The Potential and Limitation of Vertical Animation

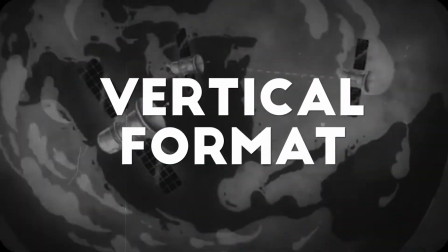(0:00)
With the development of information age, vertical formats has become the usual choice for online video content creators and users.
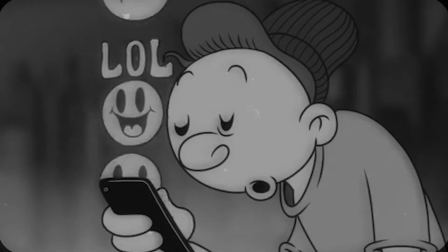(0:09)
The prevalence of vertical formats leads to the increasing demands of vertical video.
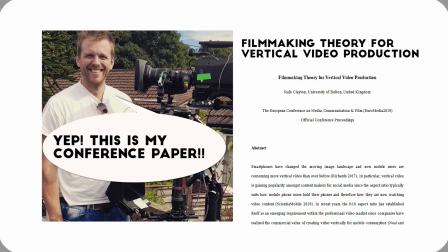(0:14)
In 2019, filmmakers Clayton Race exposed vertical films production in filmmaking theory for vertical video production. However, even though there's research around, there's still a gap of research in vertical animation production, which drives my research question.
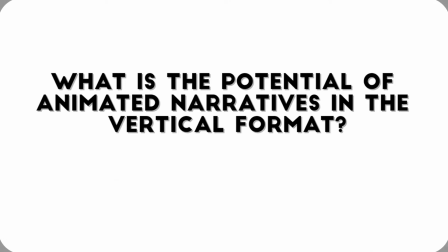(0:32)
What is the potential of animated narrative in the vertical format, and what are its limitations?
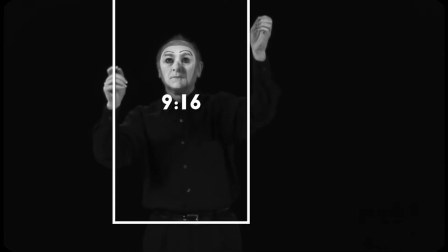(0:38)
The aspect ratio of vertical animation is 9:16 instead of the traditional 16:9.
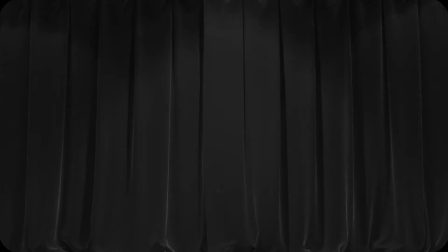(0:45)
Although the switch from the horizontal to vertical represents a shift in the convention, the format change is not in itself a new phenomenon.
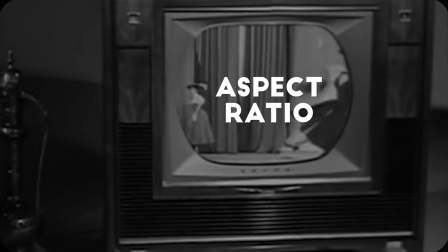(0:54)
The predominant aspect ratio has changed throughout the history of the cinema and according to the genre.
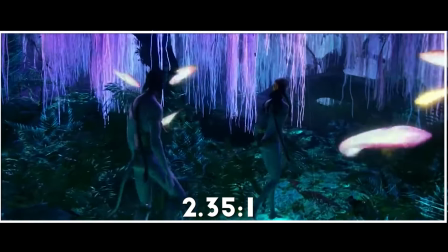(1:00)
For instance, 2.35 to 1 is used extensively for fantasy and adventure narrative,
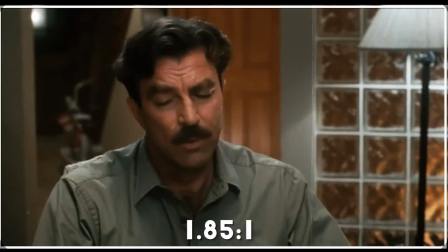(1:07)
and 1.85 to 1, a slightly narrower ratio, is a common choice for comedy and dramatic films.
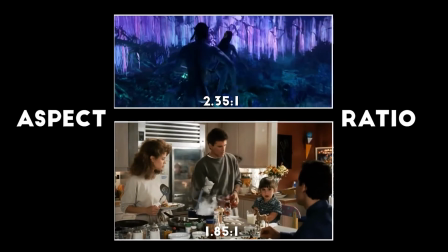(1:14)
This shows that the aspect ratio can really impact the narrative and have done throughout the history of the cinema.
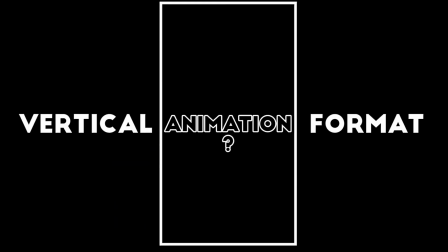(1:21)
The vertical format in animation narratives is therefore worthy for further study.
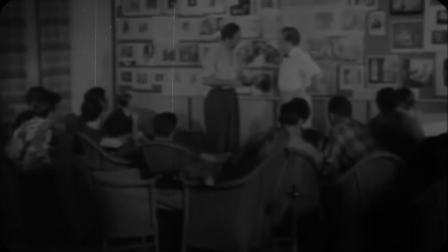(1:26)
In recent years, some animation creators have begun to experiment with vertical screen animation.
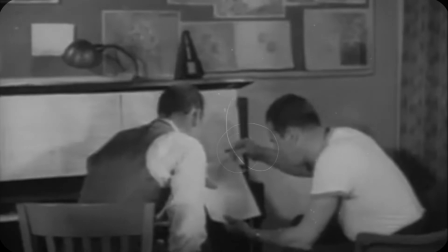(1:33)
Vertical animation has to use different strategies from those of its horizontal counterpart because it has spatial constraints.
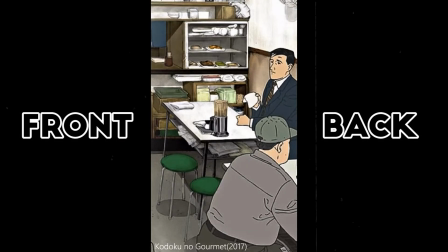(1:40)
As a result, it's more about framing through the front and the back of the composition, and this staggering of the elements make the picture visually attractive.
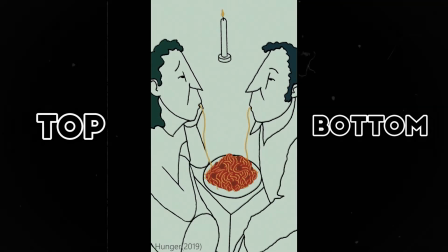(1:49)
Also, the extra space of the top and the bottom in the vertical screen is often used to advance the animated narrative.
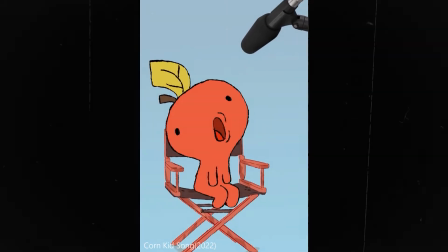(1:57)
Furthermore, the narrow space of the vertical video can be a unique advantage.
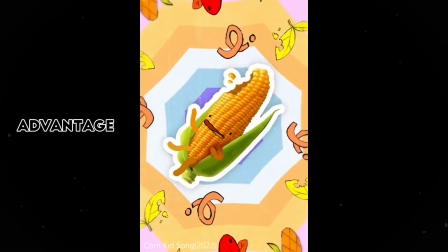(2:01)
The push-check shots create a stronger sense of the tension and pressure than the horizontal animation. In particular, the lack of the space on both sides of the screen's width leads to visual concentration in the center of the screen,
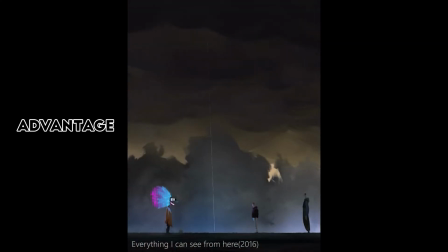(2:15)
which provides the viewer for a more immersive viewing experience.
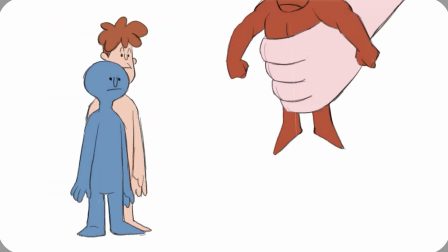(2:19)
To explore more about the potential and the limitation of vertical animation,
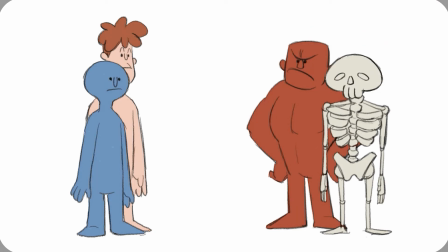(2:24)
I embarked on a practice-based method to convert my 2D horizontal animation
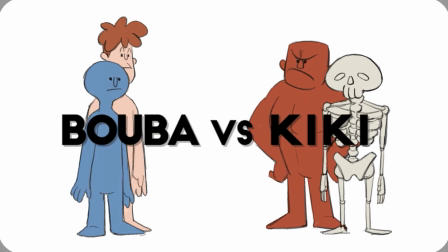(2:30)
Booba vs. Kiki into vertical format and compare the two versions.
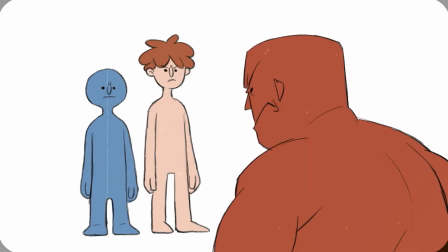(2:35)
First, the composition. A few coexisting characters can fit the screen in the horizontal formats to give the compositional balance,
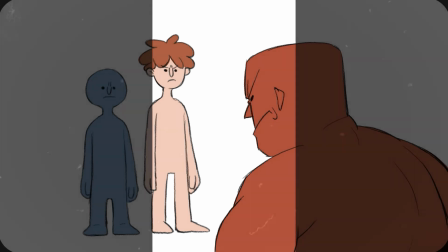(2:43)
but because the narrow space of the vertical formats makes the screen cloudy and less aesthetic,
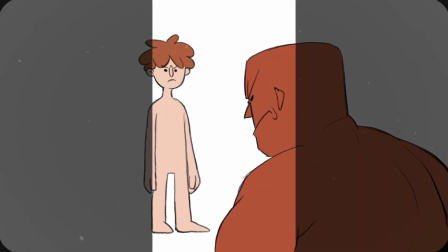(2:49)
animation in these formats need to cut out unimportant information and reconsider the spacing and the size of the character.
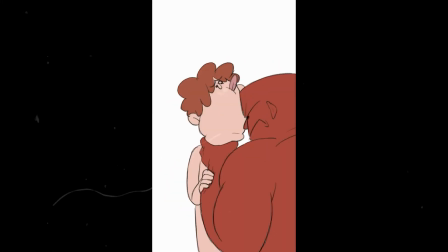(2:57)
It's crucial to keep the composition simple in the vertical format because the appearance of the excessive elements in the narrow space will usurp the role of the subject.
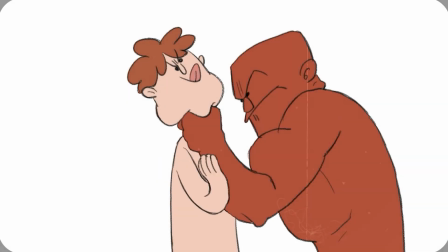(3:08)
Second, camera movement. There is plenty of room for extreme movement in horizontal space,
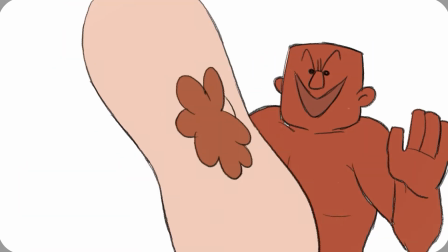(3:14)
but the spatial disadvantage of vertical formats means that the character is off-screen most of the time.
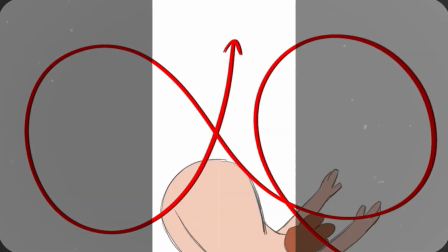(3:20)
Camera movement is a way to solve it.
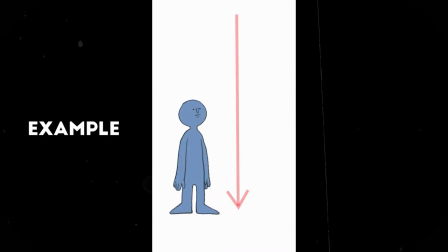(3:23)
In vertical composition, the top and the bottom space are used for movement to create a more concise motion check.
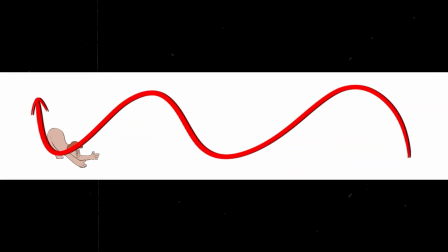(3:30)
As a result, the camera only needs to pan to follow the characters,
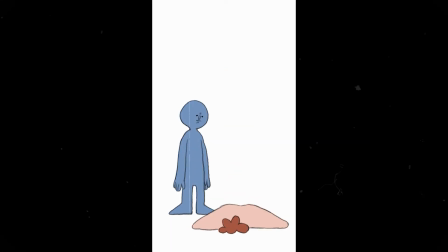(3:34)
then it can show the characters' movement smoothly and clearly in the vertical space.
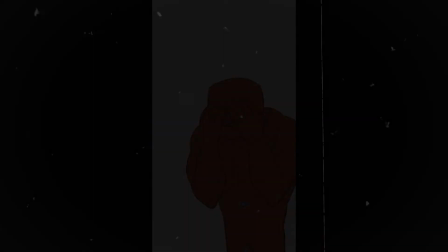(3:40)
The third feature of vertical screen composition is that it allows for a better immersive experience in the narrow space.
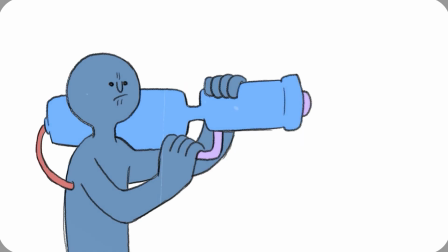(3:47)
Having a subject move towards or away from the camera instead of moving horizontally
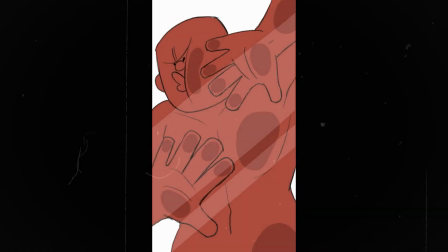(3:53)
across the frame can have an even greater effect when used in the vertical composition.
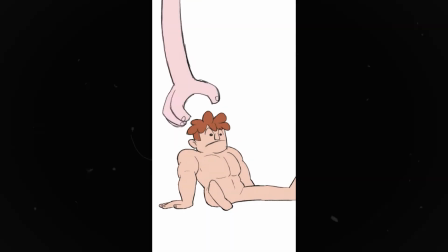(3:59)
Especially, the phone is closer to the audience than the TV or cinema screen, which interact more immediately with the audience.